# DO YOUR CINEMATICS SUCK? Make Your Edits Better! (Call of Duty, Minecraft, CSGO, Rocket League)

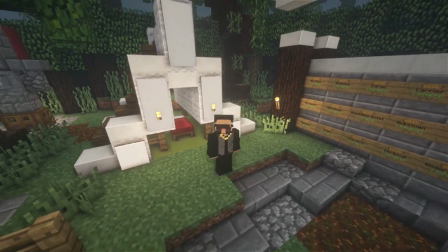Today I'm going to be telling you a more edit-based cinematic making tutorial. In edits, you can do a lot more than you can do in in real life.
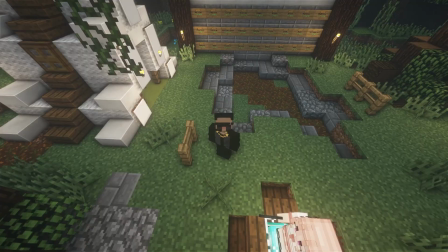So let's hop into replay mod and let's check some of this out. A lot of this, just disclaimer, goes for like all of the games.
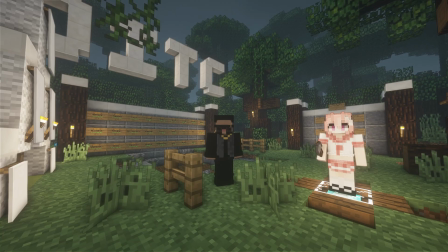I'm talking about Call of Duty, Minecraft, Rocket League, pretty much anything. Anything that has a cinematic system, even Fortnite, you can use these tips in.
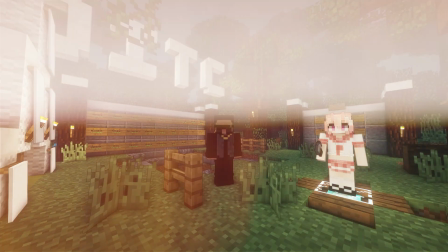So let's go ahead and hop into the tutorial. There is a bonus tip at the end of this video if you guys stick around.
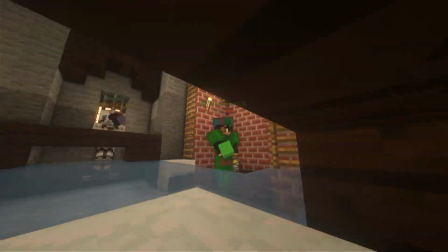It's only for your Minecraft guys, so stick around for that one. Alright, so for your first tip, I'm going to be talking about power dynamics.
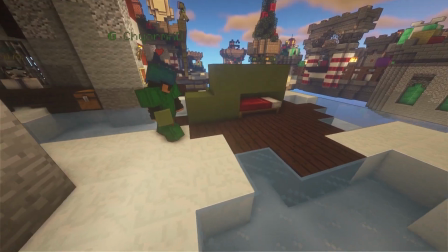So if you don't recognize these demos, by the way, this is from my latest edit right here.
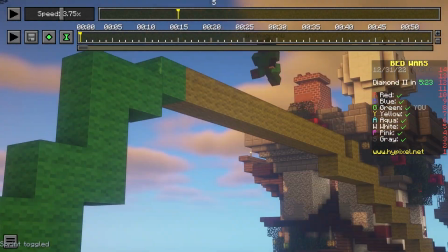I took a shot right here. So let me talk about power dynamics, and I think this frozen part is a really good way to represent power dynamics.
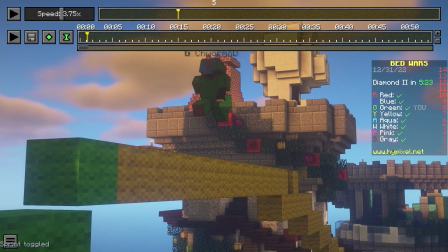I'm gonna go ahead, not place a keyframe here, but I'm gonna go ahead and place a keyframe right here. So I'm right here, and now this is fine and all, fine and dandy.
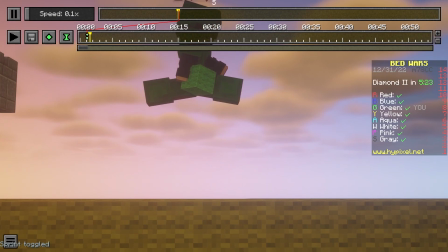Now I'm gonna go ahead and slow it down to 0.1 speed.
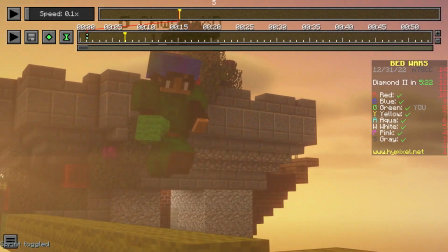And something you might see me do right here is that I'm actually pausing it right where the feet are like splayed out.
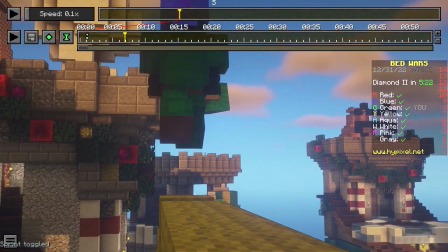So this is something in COD, maybe Mortal Kombat if you do that. And I don't know if it applies for Rocket League if they have feet, but if that happens, when you kind of got this like foot in the area,
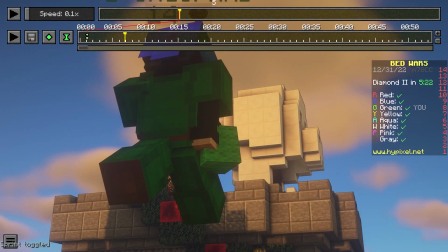it gives your character a little more depth and makes them feel like they're in motion.
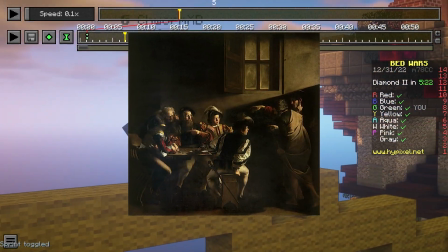Many paintings in like late, medieval eras and whatnot, they like depict people in motion.
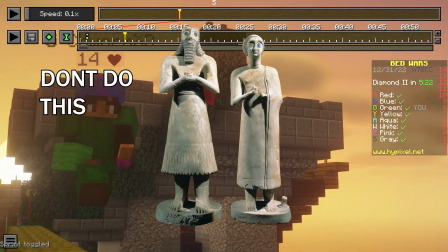And one way to do that is to make sure they're not standing so stiffly. So if your character is standing stiff, it doesn't really look like they're moving, even if they're moving in slow motion.
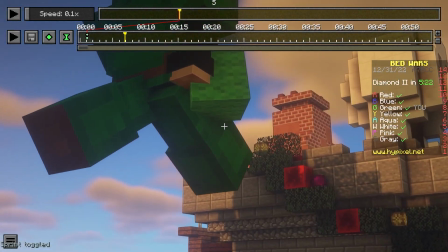And if they are moving, when you pause, when you end your shot on a stiff frame, then your guy looks kind of weird and it's like he's not moving.
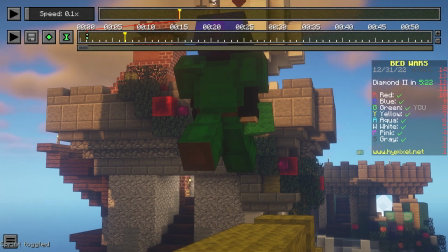The bigger you make someone look, the cooler they look. So what I would recommend is you go below the character.
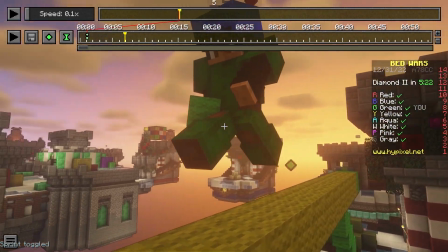Going below a character gives them more power, and more coolness is inherited from that fact.
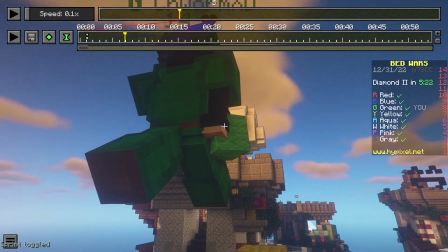So when let's say I want to go like right here. This is a pretty basic shot, but I think it'll serve our purpose.
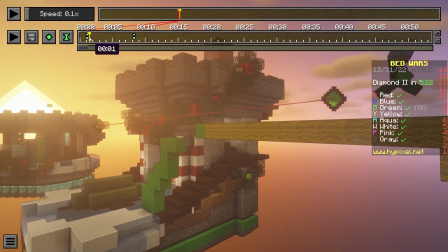So right now we can see my camera goes from there, my starting point, far away.
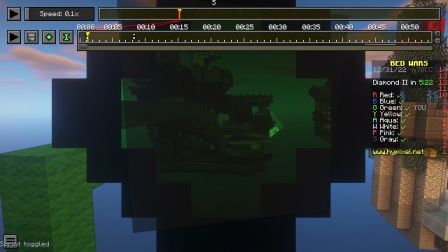You can't really see him, he's got no power, but that doesn't really matter because I'm going to apply velocity, go super fast into right here, and now all of a sudden my guy has power.
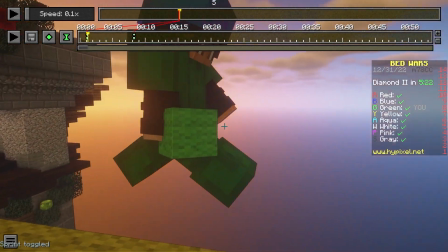Now imagine there is a person over here who's got more power, the person approaching or the person up top here.
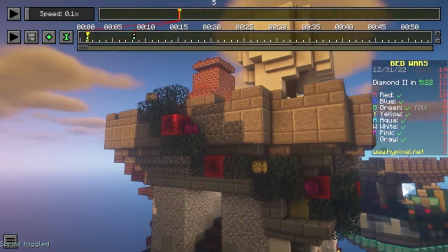Generally, you can make someone look more powerful when the camera's below them and you're up close to them.
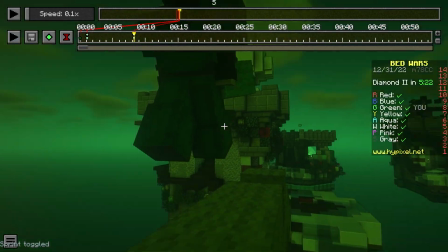So let's go ahead and play this back, and it ends like that. It's a little glitch, so you can replay this to make the feet go a different animation.
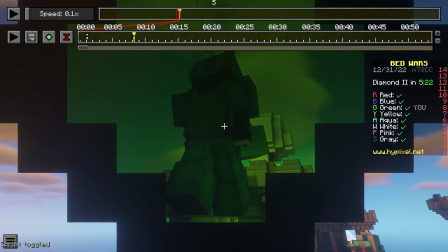But as you can see, I've ended here and they give him much more power. Let's say I ended right here.
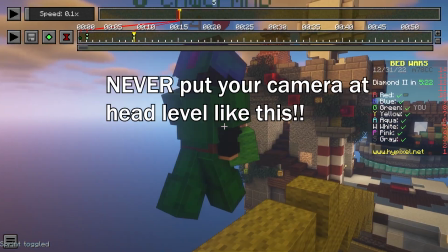It looks weird. From here it looks weird. Here it looks weird.
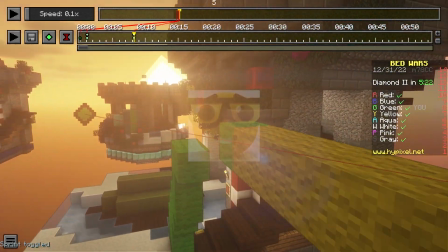Like, yes, this is like, you can see what's going on, but that's not the point of an edit. You're supposed to artistically express that, yeah, this guy is my main character.
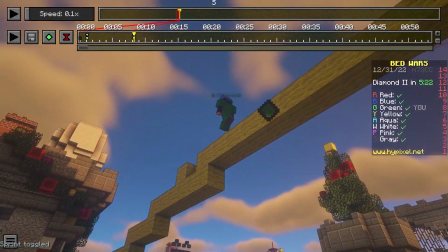This is him. He's the cool guy. You could also go from here. This also is another way of doing power dynamics.
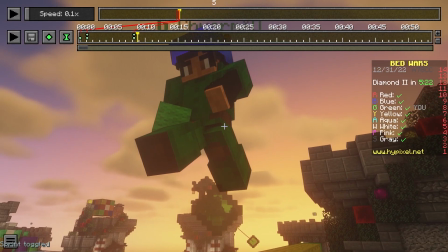You could also go from in front of them and let's say, and stand right here. And then as you can see, they're going into the scene with power.
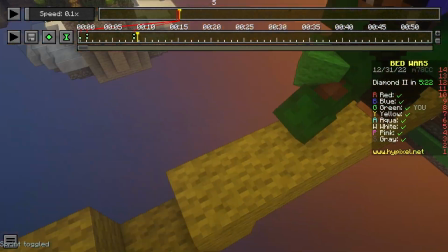All right. You do it from here. Look at this. What is bro looking at on the bottom? Now, number 2 is movement.
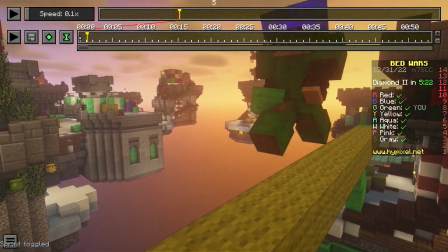So there are a bunch of different ways you can move in a 3D plane. Mortal Kombat uses like a restricted 3D plane, I think, because if you turn around, it's like just blank space because you don't really see that in the game.
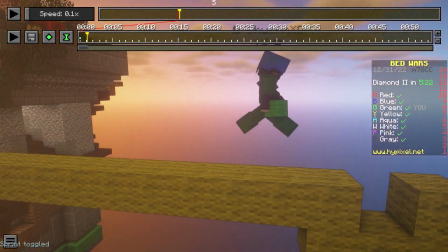In Minecraft, you have a full 3D range. So you have to, use this 3D range.
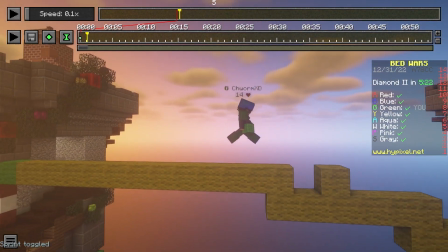You can look up and down. You can move up and down. That was not down. You can move left and right.
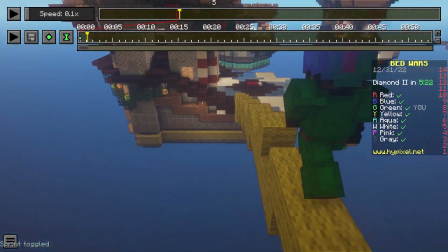You can move side to side. You can move diagonally if you want. These can be used in like 100 different ways.
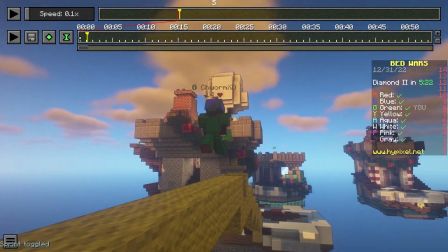For example, just more movement allows you to have more control over your flow.
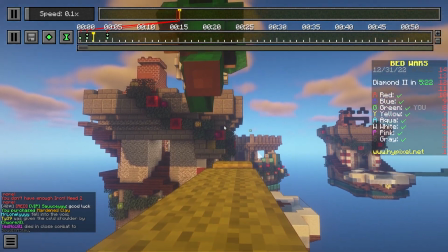Let's say I start from right here. When we play this back, yeah, okay, let's say that looks okay.
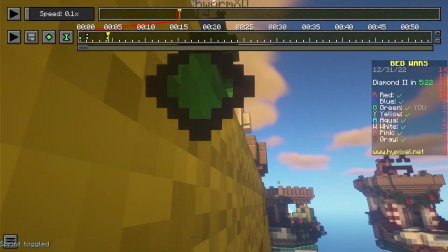Presume this is a really good cinematic or whatever. Unless I'm really showing this for like a split second,
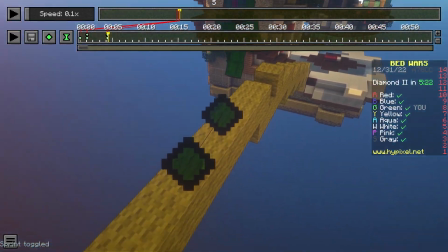I really wouldn't see this being used in a montage or an edit because there's just not enough movement here.
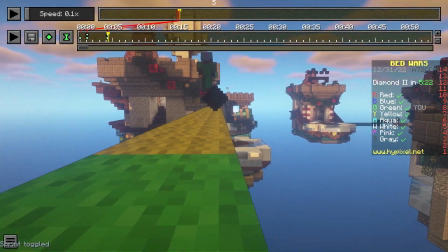And now let's say I started all the way over here.
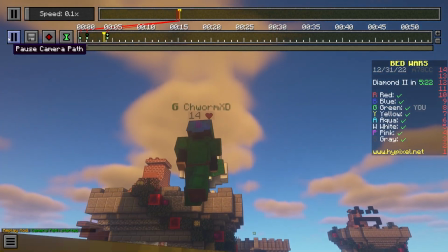Now, I know this is a bit of an exaggeration, but if I were to slow it down, you can see I have all this area to work with.
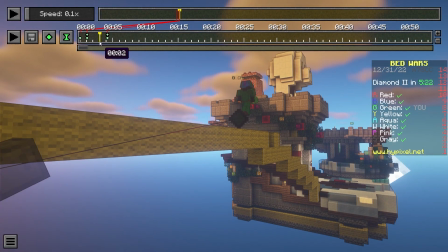And I can actually just cut my clip off. Let's say I wanted to just start it from here and go.